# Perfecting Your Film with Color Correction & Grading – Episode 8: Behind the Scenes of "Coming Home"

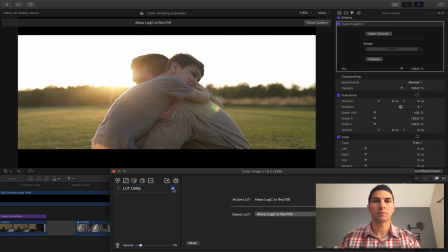So click that on there and then just click on and off, and you can see there's just a slight change there. The grass is a little greener, there's a little more contrast in it, and I might bump that up just a little bit, maybe 15, 16.
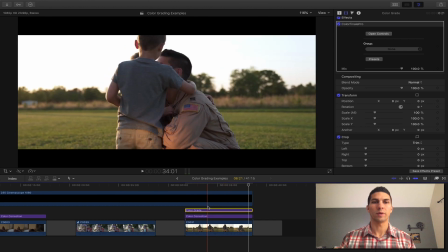Yeah, so that looks pretty good. Once we have that in there and you like what you see,
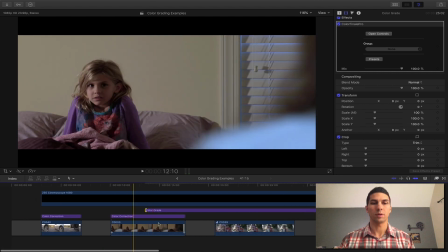then you can go through and drag this across your whole project.
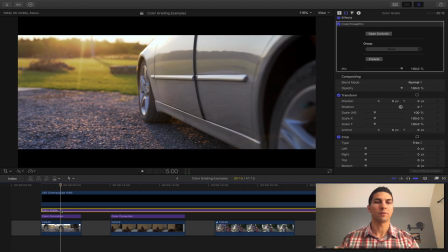So now we can see a before and after of how that affects every clip.
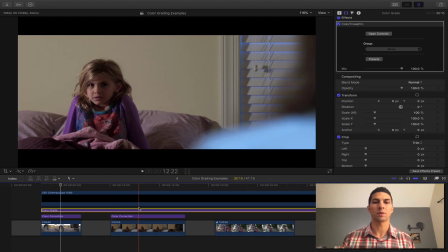And then if it looks a little overdone on some of the clips, you can go in, change some of the contrast
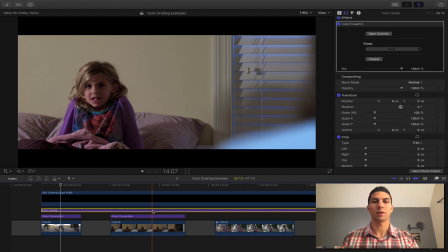to make it look how you want in the color correction. So say we didn't like how contrasty that made it, so we could bring this up a little more and make little minor tweaks.
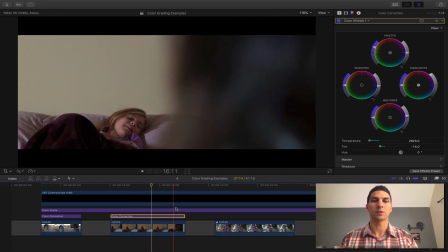And that's another thing I like about these. You can easily go in and make those changes. So getting to here,
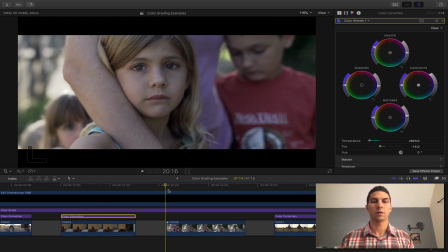this is where I am going to add more color grading to the actual clip because I want this to look different from everything else. So once we click on this, you can see I've already added everything in there. I will add sharpening, which I do this on an individual clip basis as well through all the color corrections once I get to this part,
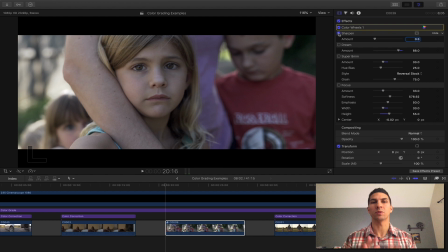because I typically will end up sharpening people's faces a lot less than if I have just objects or scenery views of things.
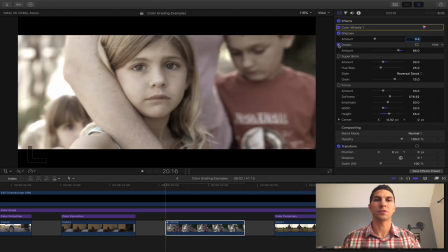So I have the sharpening on there, and then I put this dream effect on, so that gave us that somewhat washed out look. And same thing with this, you can change the opacity of it. And then I have the Super 8 that I overlaid on that.
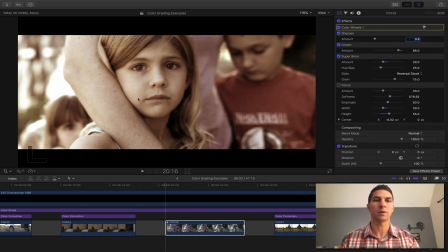And as you can see here, they're a little bit blurry, but I really wanted the focus to be on her. So I did this overlay focus where everything's really blurry except her face, and then that helps as it pulls away even more.
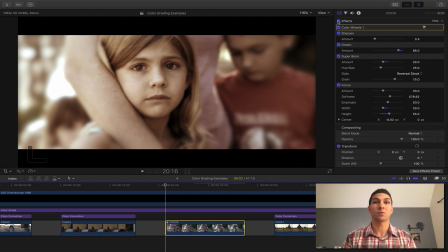So with all those effects, you can see that makes a huge difference, and that's one of the things I do love about this color grading, because you can go in and take this normal looking clip.
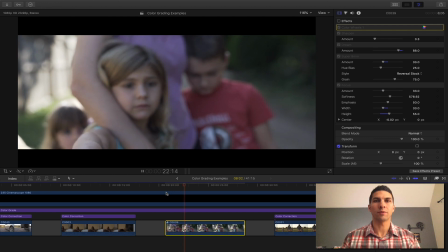Yeah, I could use that for a memory sequence,
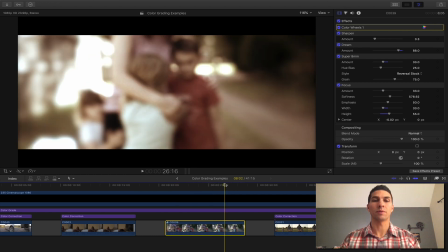but once we add these effects onto it, it gives it a whole different feel and then really sets it apart from the rest of the film as being a memory.
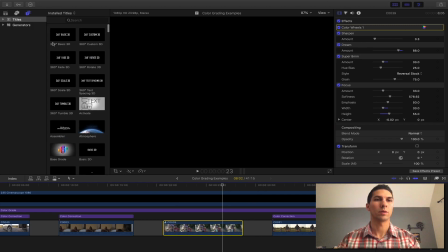And so going back to our original film, that's what I did to everything.
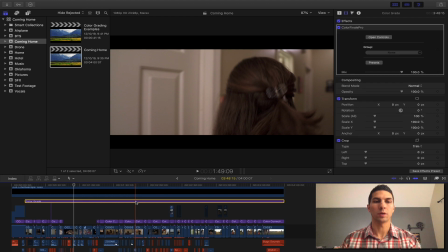We have all the color corrections in place, one color grade that goes over the entire project, and it's just very subtle.
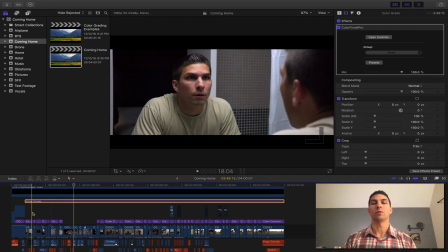You don't need a whole lot. You can go way more in depth on this, and I'm gonna make more videos in the future on how you can color grade with just the tools in Final Cut Pro rather than using Color Finale, because that is a program you do have to pay for, but these are a great tool to help you give a polished look to your film as you're learning to do it yourself. And that's my process for color correction and color grading to achieve that cinematic look in a film. In the next episode, I'm going to be covering how to deal with mistakes in your film, and I'm also going to have a little challenge for you, so stay tuned for that. And if this video was helpful, just help me out by leaving a like, subscribe if you haven't, and I'll see you soon.